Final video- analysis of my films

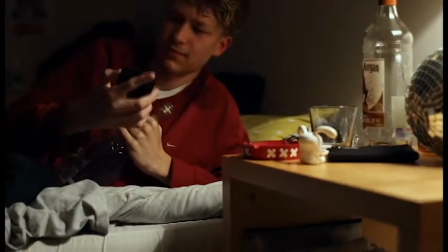seem not too authoritarian and for this reason I did some research on how to be heard by people and I watched an interesting
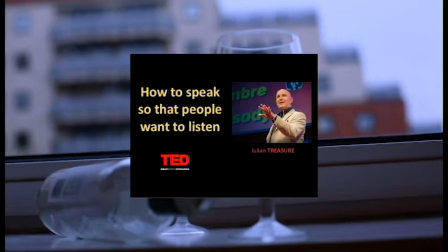short video by Julian Trezor how to speak so that people won't listen I read how to be positive leaders small action a big impact by Gretchen,
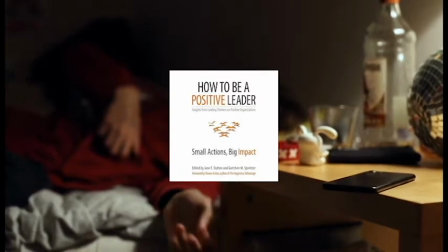Spritzer and Duton and this taught me the best way to direct and give direction to a fairly large group it really helped me
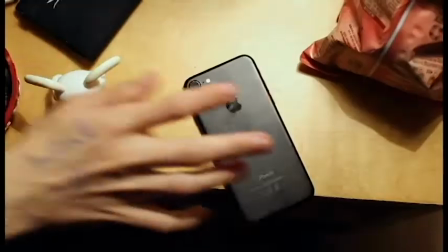to understand how to make a positive impact on my group as a As a group,
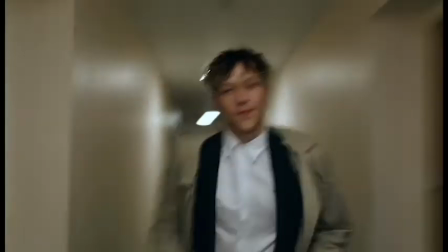we researched existing films to develop the look and feel of our film. We wanted to create something natural and realistic.
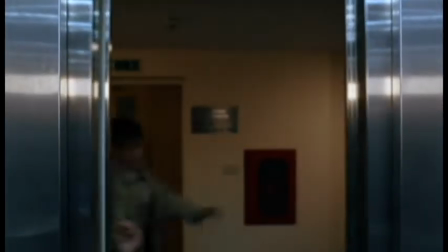For this reason, we took inspiration from social realism films like Fish Tank and This Is England.
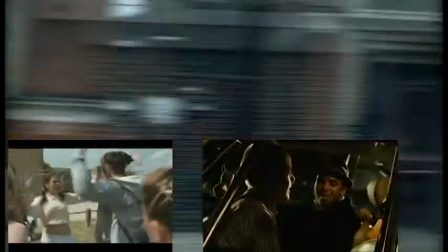Both of them are set in suburbs and because of this, we have chosen to film around Cunnington, where walls appeared ruined and the location seemed really neglected.
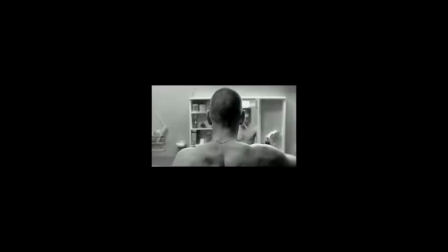We took inspiration from the over-the-shoulder shot done in the mirror scene in the film La Haine and we were inspired also from the
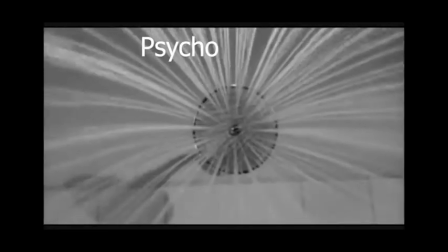shower scene in Psycho and we used a waterproof cleaning film to make this shot in which the water seemed to touch the lens.
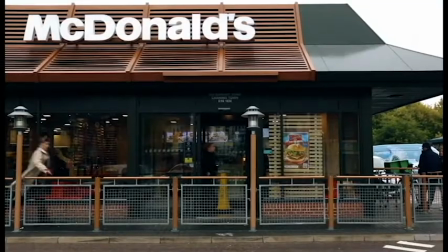Being of course my first film I was really not sure about how the sound would work and I used a 3 meters to rod boom pole and a sound device as 552.
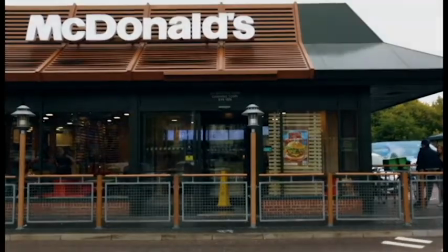I tried to focus my boom directly to the person that was talking because it was really easy to record also other unwanted sounds.
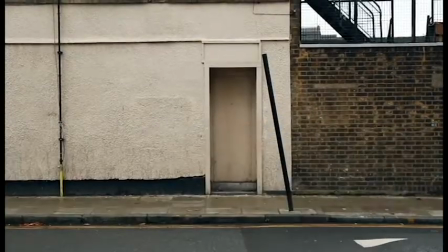I managed to record two minutes of Amiens sound that we used in order to make the whole film, more real and credible.
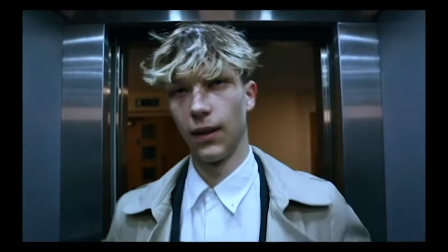We had good performances, good general editing and really good use of not the dating sound in order to create the atmosphere.
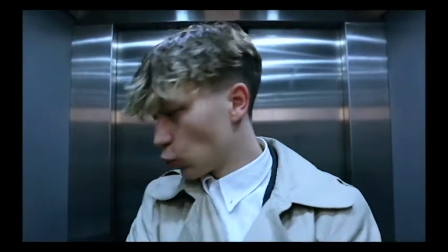I haven't always been able to totally direct the film and sometimes I tended to not be quite authoritarian,
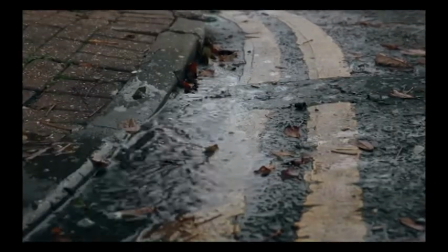that's why I would try to be more authoritarian with the crew and the actors and I would say more clearly if I don't like something.
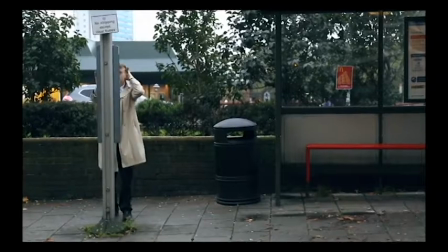In which regards film language, as a director I wanted to highlight the fact that he was in Harry and above all the contrast between the first part of the
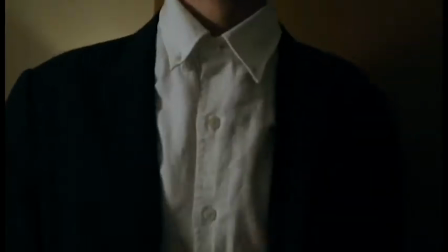film in which it seems that he is in a hurry for an important appointment and the second in which instead we know that the
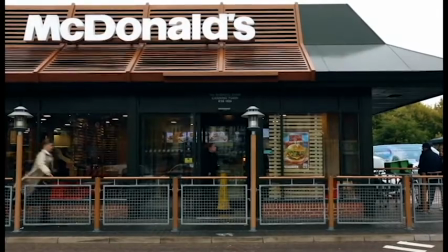protagonist had only to go to McDonald's. In order to convey that I suggested to use a shaky camera that could show his rushing nature.
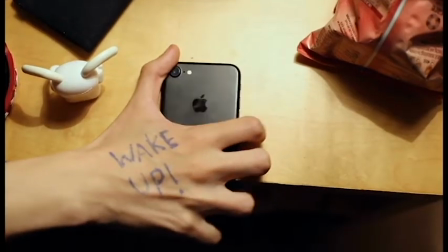We decided to write in his hand Wake Up in order to show that he was planning to wake up early and to make the audience believe even more that he was going to an important appointment.
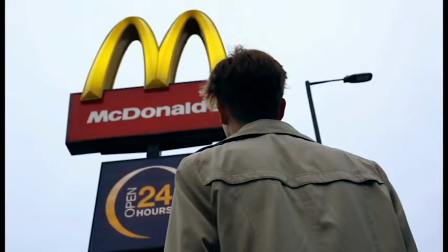We decided to use low-key angle in which McDonald's sign is about the protagonist's head. and with this type of shot I wanted to show how in modern times fast foods and important brands have the power over us.
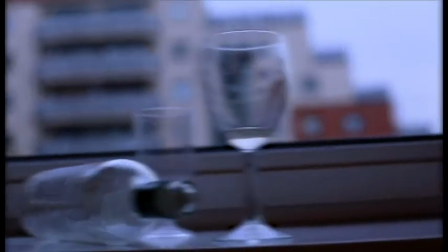We made sure with the producer that nobody tripped over the tripod so everyone had a position far away from the camera,
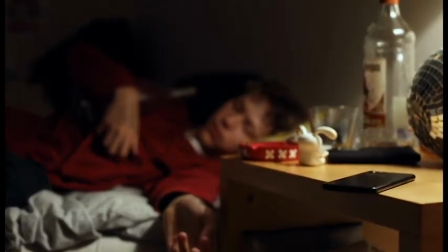a place where only the DOP stand.
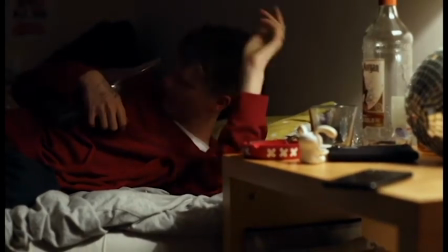The world crew and especially me as a sound operator had a slightly more displaced position than the one of the DOP.
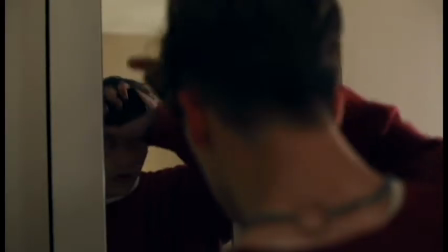The lighting and camera were set up and stored and I made sure that the whole crew were aware of the wiring
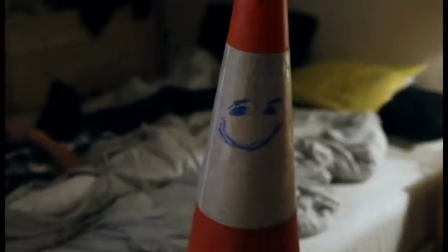except those who were working with electrical equipment. My film is a short film called The Promise.
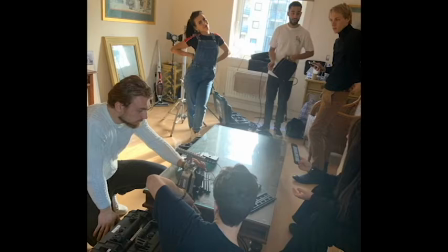Our film was about a couple who promised each other to don't sell drugs anymore, but at the end of the film, for a big twist, the audience discovered that the galaxy is actually still selling drugs.
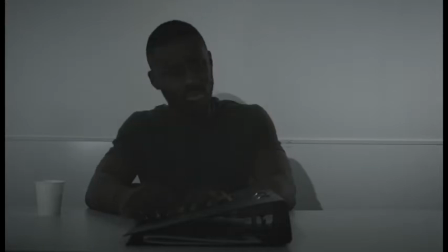My role in this film was the producer. Me and my group did some research on how to set up a query and after that we decided to
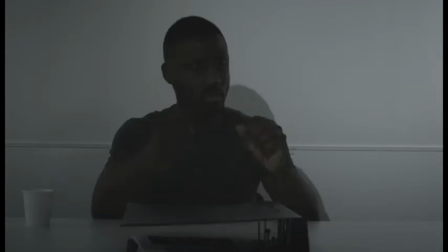create an unfinished space that focused only on the character being questioned.
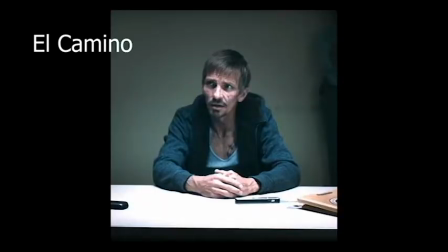We were inspired by the interrogation scene in El Camino. To make the relationship between the drug dealers couple more real we have seen many similar films
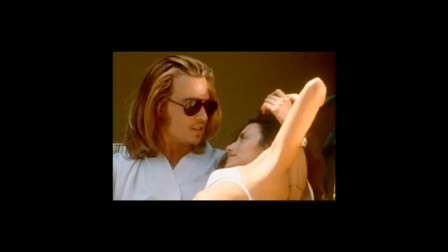like Blow in which the protagonist starts selling drugs with a woman he fell in love with.
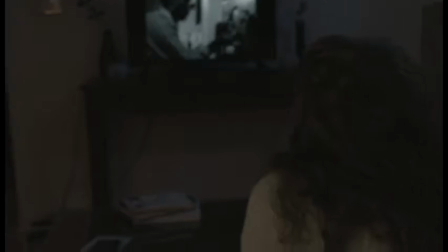Watching films like this helped us to understand more about how drugs-based relationship could be and being more informed And we describe a similar relationship.
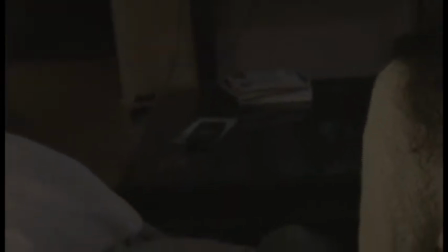I really like to organize a team, but at the beginning I was really worried because we were a group of nine people, so it was really difficult to find a time where all of us were free to film.
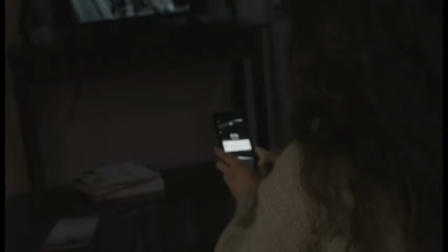In order to be able to do my job, I thought the best thing to do firstly was to organize my time.
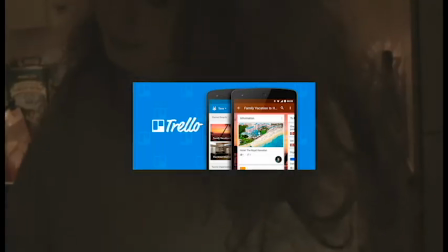So I downloaded an app, Trello, where I wrote all of my commitments, and after that I was able to organize the world group.
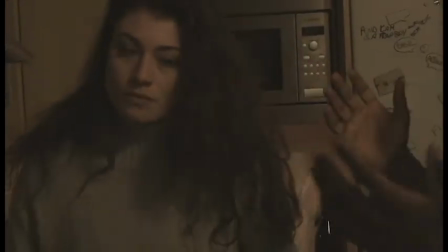I also read an article from the New York Film Academy, How to Became a Film Producer, who helped me to understand more which was the role of the producer.